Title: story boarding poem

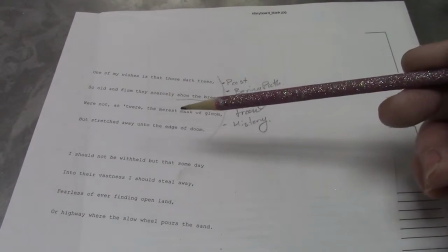Okay, so you need to film their reaction to how all that is taking place.
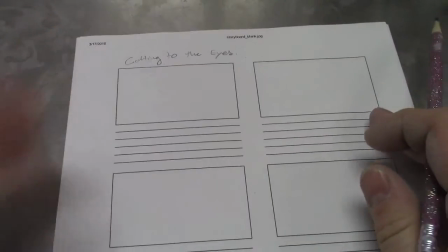Okay, now our first shot is always going to be an establishing shot.
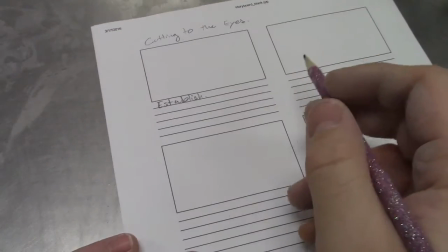So we're just going to set up where we're at. Well, we're filming inside of a school. Okay, so maybe we're outside of school.
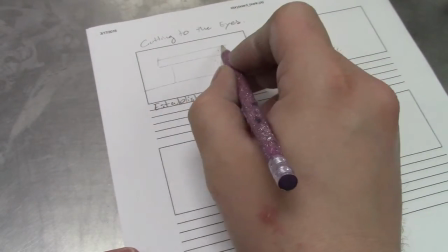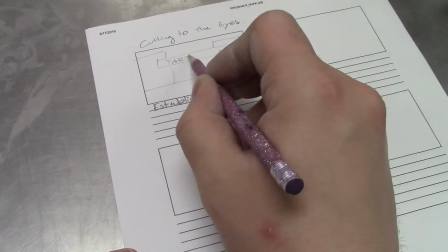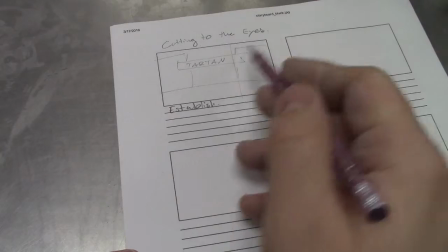And let's use the rule of thirds here. Kind of divide this kind of tic-tac-toe board.
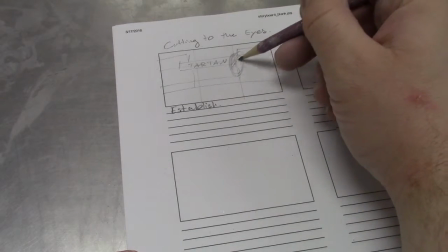Okay, and we'll put our main actor in the foreground, kind of like an over-the-shoulder shot here.
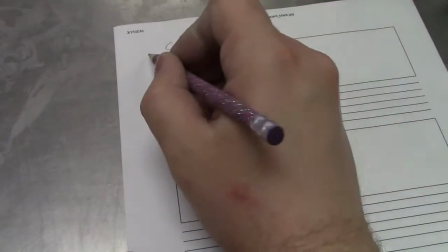looking at school. Okay? And then we want to get inside their head.
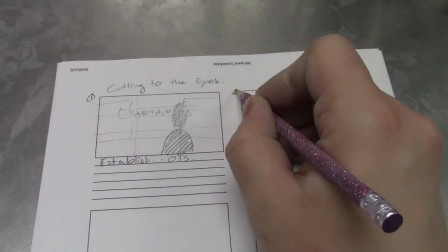So the next shot, we're going to go
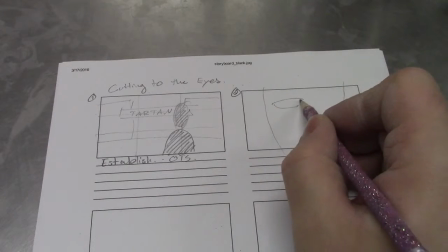right to their eyes.
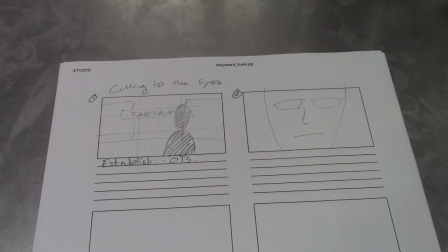We're just going to kind of leave them like a blank expression right now, okay?
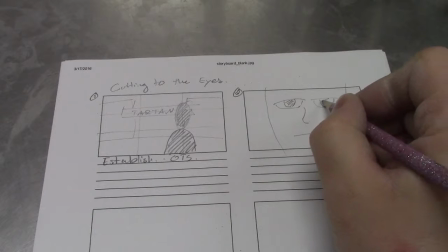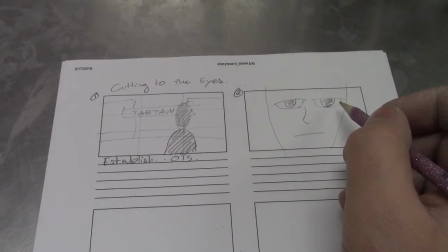And maybe
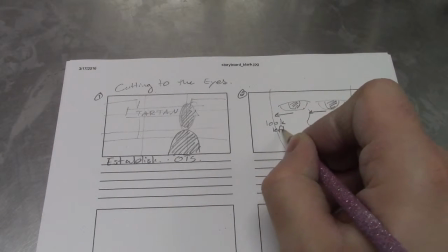they look left. So this would be like an extreme close-up, okay?
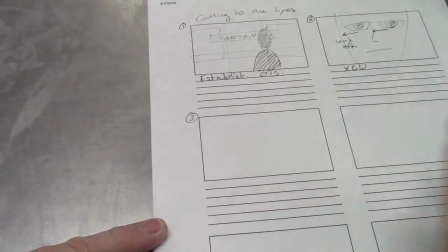And then after they look left, we show something. You know what? We got trees in the area.
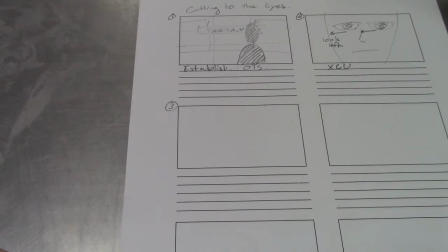We could actually show some trees. You know, maybe make reference to that.
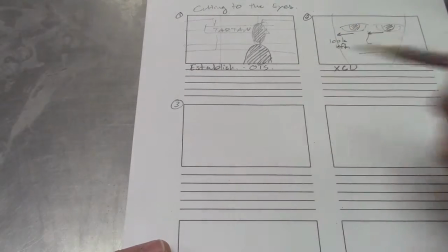Well, we could also show other things.
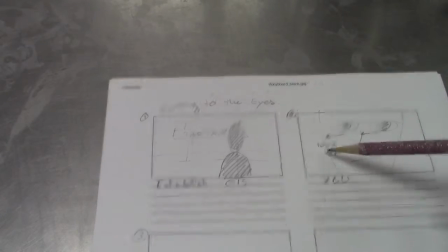You know, maybe this is all in color, and then this is in black and white.
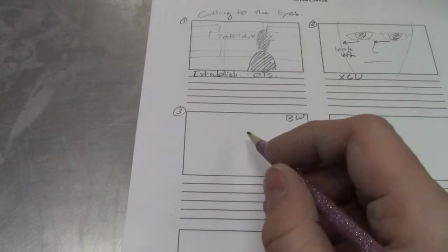Okay, maybe it shows, I don't know,
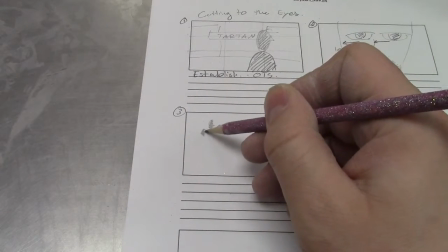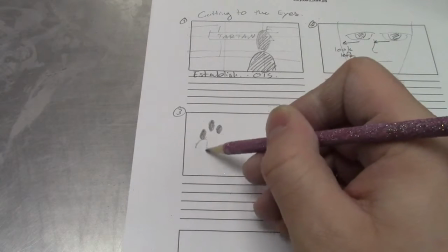a group of friends.
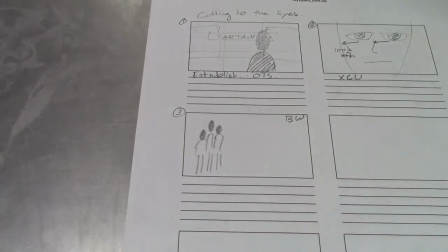You know, sometimes we have those friends that we used to have, you know, and maybe they're standing
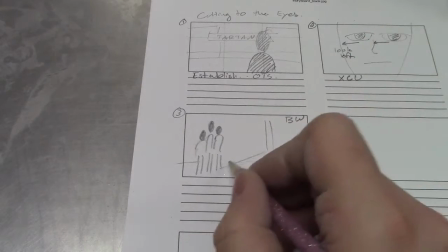in a hallway here.
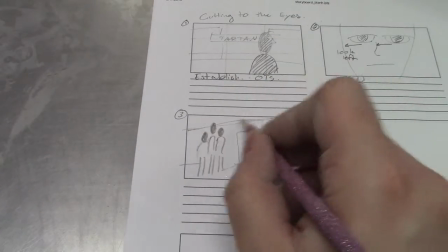Now, if your drawings aren't picture perfect, that's just fine.
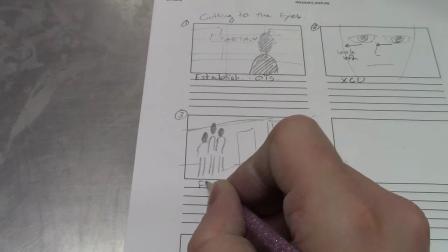We'll probably call this a full shot.
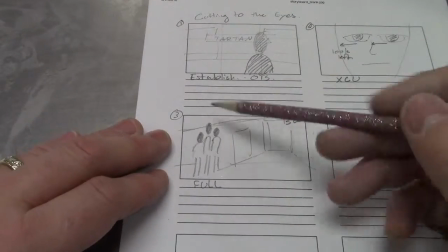And when we have a full shot kind of setting up this, we want to get some emotion off of what's happening here with these kids.
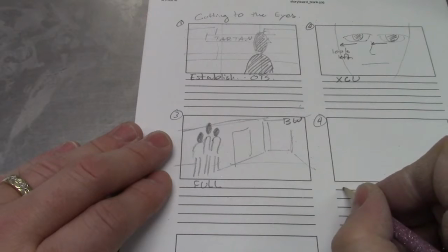So let's show kind of like a medium close-up, or if a medium shot.
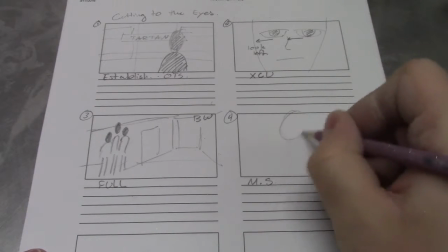Let's do a medium shot. And we have these friends
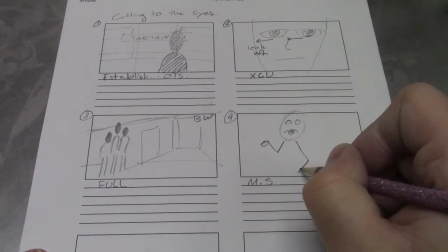talking to each other, you know, saying something or another.
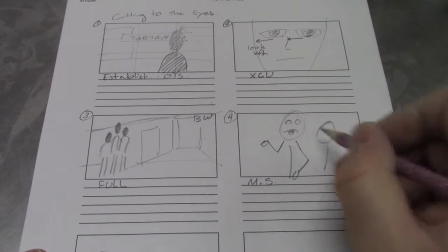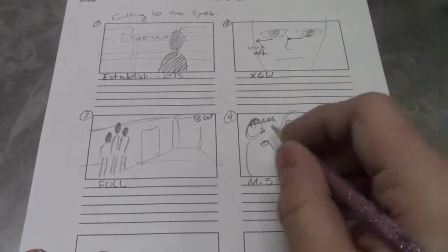No hats on school. I'm just kidding. They can wear a hat.
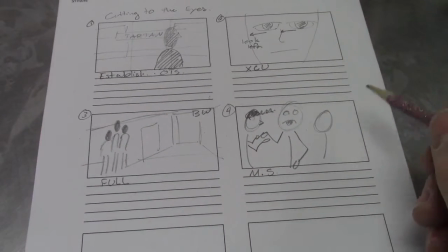Okay, so we have some friends that are talking here in a medium shot. Okay, well, now we need to go back to our main guy.
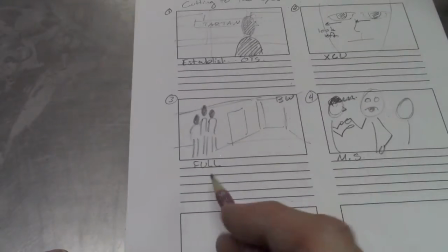Okay,
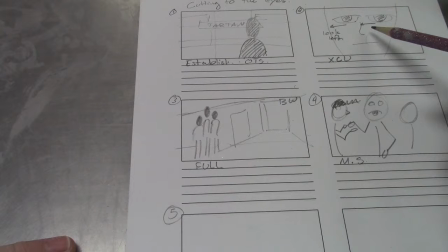and so we would head back to our extreme close-up here in shot number 2.
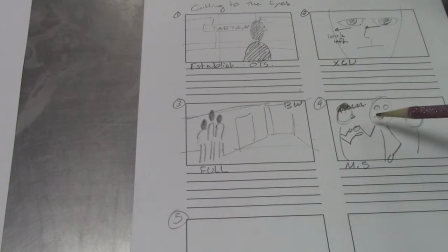Okay, and maybe at this point, so he's looking at maybe some of his old friends that he used to have.
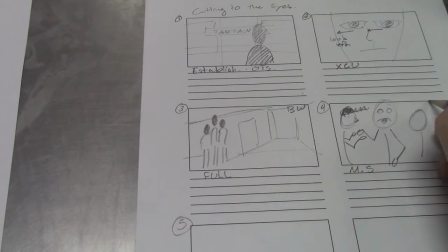Maybe this is black and white also.